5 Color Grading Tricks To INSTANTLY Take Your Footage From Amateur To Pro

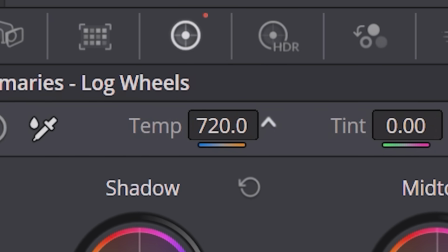(0:00)
So you've probably watched tons of color grading tutorials before this one, but something still feels off.
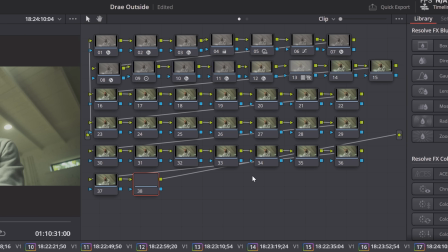(0:06)
You've learned how to get a proper node tree going or how to grade within Premiere, but there's still something that's holding you back from creating that high quality cinematic image.
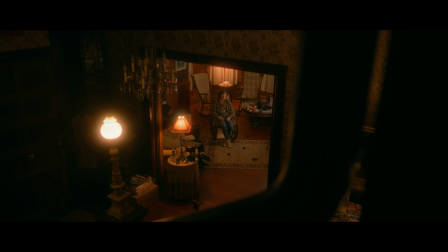(0:16)
If you want your footage to look more film ready or commercial ready, stick around because these tricks may just change the way you grade forever. Trick number 1, understanding psychology.
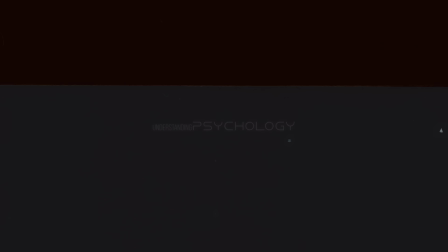(0:31)
Now, if you've studied color theory before or you've delved deep into color grading, you've probably already heard these terms and these different theories, but hear me out.
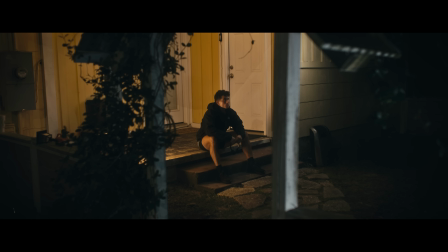(0:44)
It's always good to go back to the foundation. The psychology of your color grade means so much more than the look. Most of the movies I've ever watched, the ones that I actually enjoyed that are like top 10, are because I remember the story.
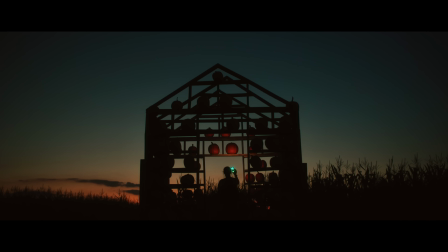(0:56)
The colors they used were to the point of aiding the storyline. So I'm gonna lay these out as quick as possible. I'll leave a AI prompt in the description for you to try. But very quickly, red is the most eye-catching color.
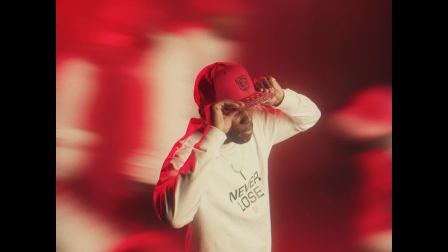(1:11)
That's why every big name brand uses red.
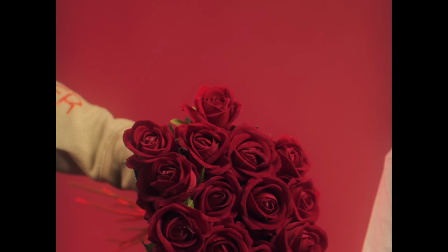(1:14)
Red is invoking intense emotions like anger, love, violence.
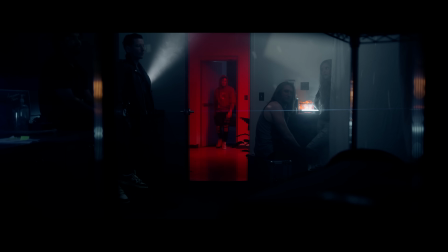(1:20)
It also is a good signal for bad guy, enemy. It's usually red is used in a bad sense, but it can also be used with good, intense emotions.
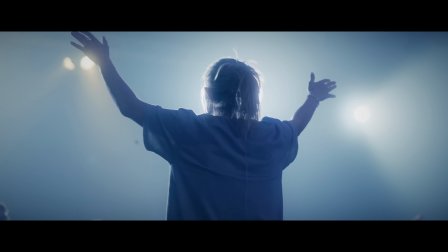(1:30)
Blue, you have loyalty, trust, faithfulness, but then you also have sadness and cold, like cold environments.
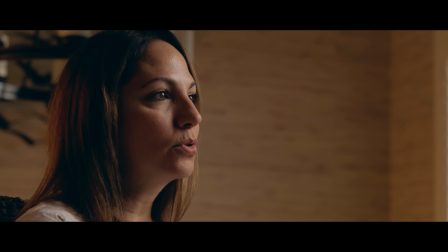(1:38)
Orange, you have warmth, you have friendliness, but you also have dryness and heat.
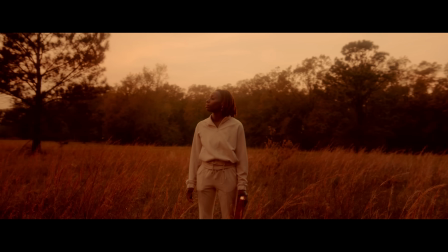(1:46)
That's why Blade Runner, that scene that everyone knows where it's just plain orange everywhere, it's because the team of Blade Runner wants you to feel that he is in a dry, dirty environment. That's why you have that orange look.
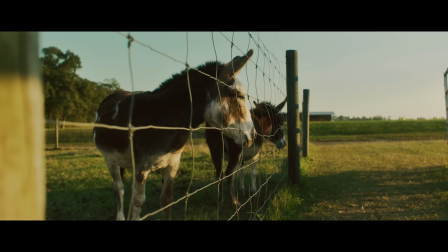(1:59)
Green, we have nature, we have organic elements, but then we also start leaning into sickness, eeriness. Green. It's probably my favorite color to use, but also your easiest way to give your viewer a gross feeling.
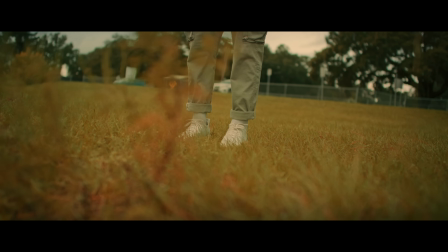(2:17)
But I like green a lot. Now there are more colors that you can go ahead and look up because there are tons of colors out there. Use that prompt in the description. If you don't want to use that prompt, just go look it up on the internet. If you have not started working with AI yet, just go into Google and look up color theory because that is going to completely change the way you color grade. When you start color grading intentionally, rather than saying, oh, blue looks good right here, you can say, no, this is a warm, happy feeling. We're gonna make it orange, and I can give aspects of blue for some contrast, which we'll go over later, but you can use colors towards the psychology of what you want your viewers to feel. Most of these tricks you're gonna see, they're easily done in pre-production. I'll give you some post-production methods for if you have a video right now that you're trying to edit, and I say, well, it's all done in pre-production. And you're like, well, that doesn't help me. So I will give you the best way to do it, and then the fix it and post way to do it.
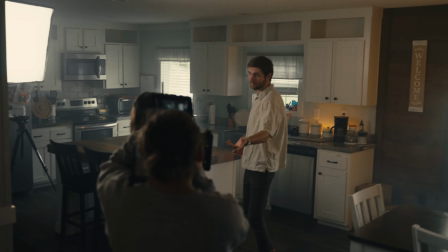(3:18)
For psychology, have your set design and your costume design all representing the colors that you want. I'm trying to give a trustworthy feeling so you can trust me, hence all the blue, with little aspects of warmth and friendliness. So now you trust me and we're friends, all because I have blue and orange. So if you could pay attention to it with your lights and your set design, your costume design, your location,
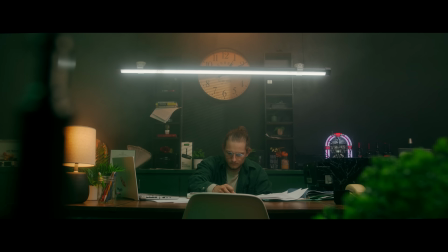(3:48)
that's going to help you a ton and make the color grading process even easier because you already have the colors that are popping. The grade is just to enhance that, not to attempt to make colors that aren't there.
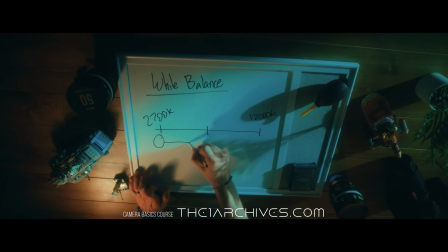(4:01)
Another technique to being able to pull off a warm or a cold tone is you can change your white balance in camera before you ever shoot.